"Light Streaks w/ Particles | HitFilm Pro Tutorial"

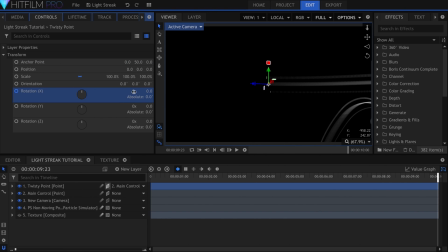[4:07]
Activate keyframes for the X rotation and skip to the end. Set it to around 10 times. It will now rotate off-center, and wrap around the original streak. If you want it to have a wider radius, raise the anchor point's value.
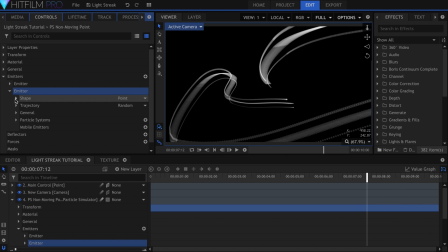[4:25]
In the particle simulator settings, ones, duplicate the emitter and change the Attach To layer to the twisty point.
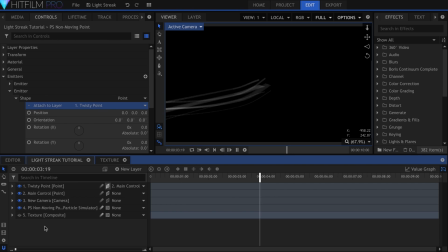[4:33]
What you should see now is two streaks of light, with one of them having an extra rotating motion.
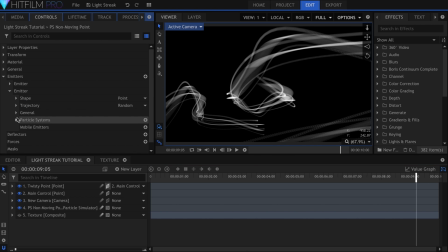[4:40]
I'll decrease the scale of the second emitter as well, for variation. Repeat this process as many times as you need to get a good number of streaks going.
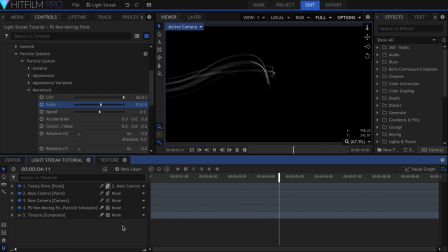[4:50]
The most important thing is to have a wide variety of thickness and shape, so be sure to throw in some really thin ones.
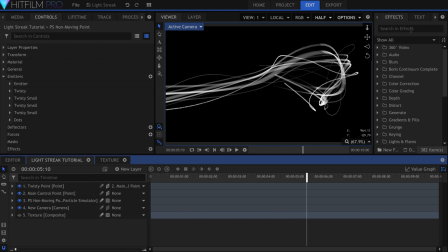[5:00]
Once you're happy with how that looks, it's time to add some color. Before we do that though, let's quickly soften this up with Diffuse.
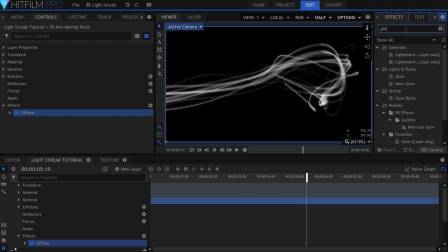[5:12]
I'll be using a 4 tier glow effect for this, because replicating light cannot be done with just one effect.
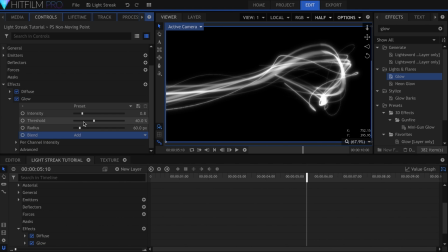[5:20]
I'll start with a subtle white glow, with the blending mode set to add. The next one will have a slightly increased radius and a teal green color. You can achieve this by adjusting the per channel intensity controls.
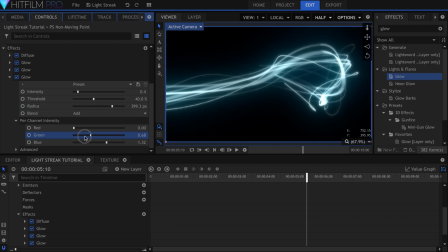[5:41]
The third glow will be closer to the blue color that we're going for, and again, an increased radius.
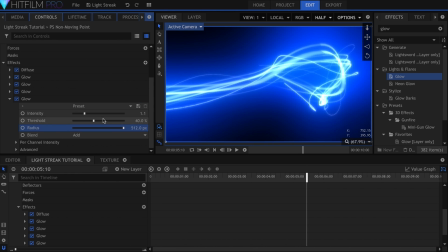[5:51]
The final glow will be a duplicate of that, with the radius turned up all the way.
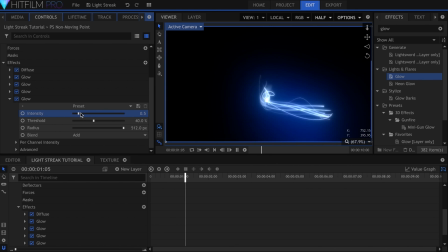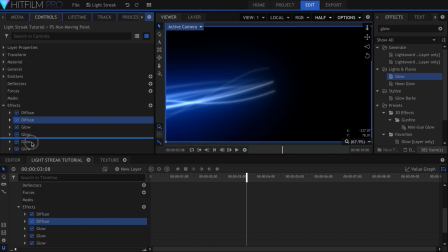[6:02]
I'll add another diffuse on top of everything.
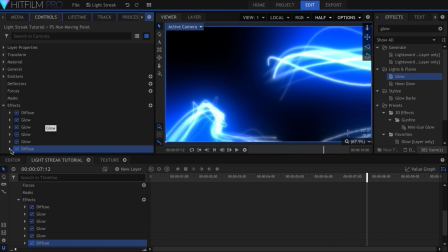[6:08]
This light streak feels like it needs more, so we're going to utilize atomic particles.
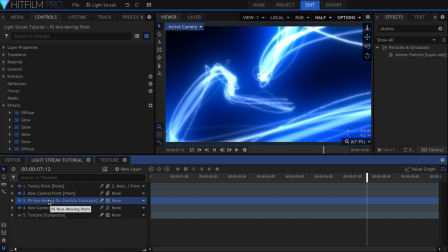[6:14]
Duplicate the entire particle simulation, and add that effect onto it.
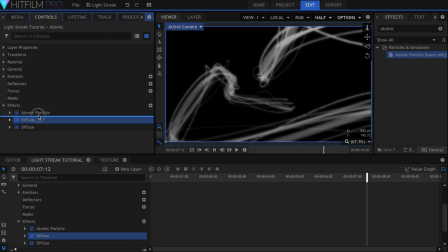[6:22]
Delete everything except the two diffuse effects. Place them on either side of the atomic particles. Under particle placement, number of particles, raise the x and y values all the way up.
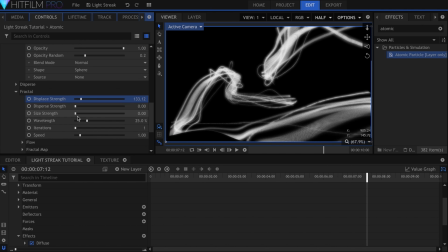[6:41]
Come down to Fractal and turn up the Display Strength, and lower the Wavelength. Raise the Size Strength to add some variation in the Opacity.
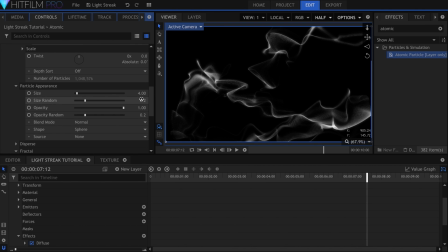[6:52]
If you need to make it less visible against the original Lightstreak, lower the Size under Particle Appearance. You can choose to make the atomic particles subtle or vibrant, it's up to you.
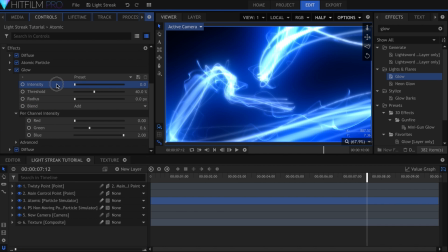[7:05]
I also added a slight glow to match the color of everything else.
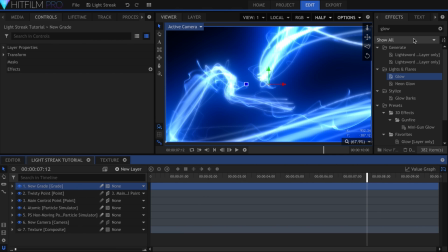[7:11]
Let's create a grade to add in some more light tricks, First, I'll add the Gleam effect.
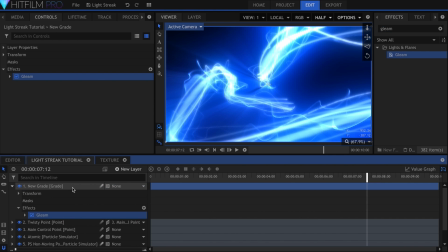[7:18]
This will help make the light look more vibrant and soft. Under Position, Center, set the Use layer to the main control point.
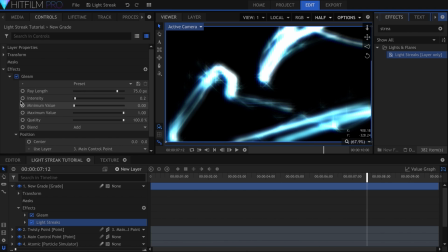[7:29]
I don't see many people using the Light Streaks effect, but it's a good way to add in those criss-crossing multi-colored streaks that you see in real life. I'll decrease the brightness and increase the size.
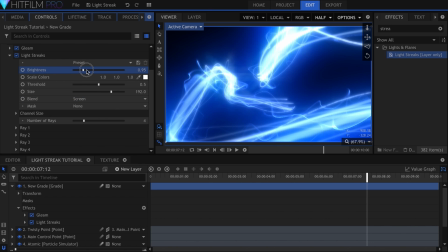[7:43]
Then set the Blend Mode to Add or Screen. scene. Next up is a bit of color correction.
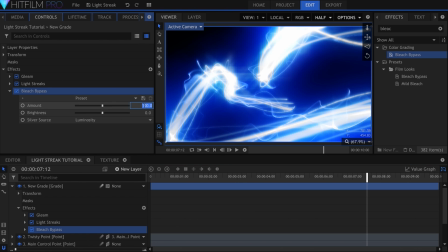[7:50]
I used bleach bypass to bring back some of the darker spots, and increase the saturation after that.
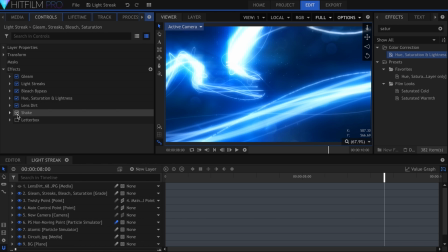[7:59]
I also added lens dirt, shake, and a letterbox. Don't forget to turn on motion blur for the particles at the end.
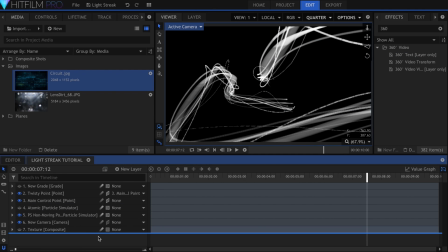[8:09]
The background is a picture, with the 360 video viewer effect.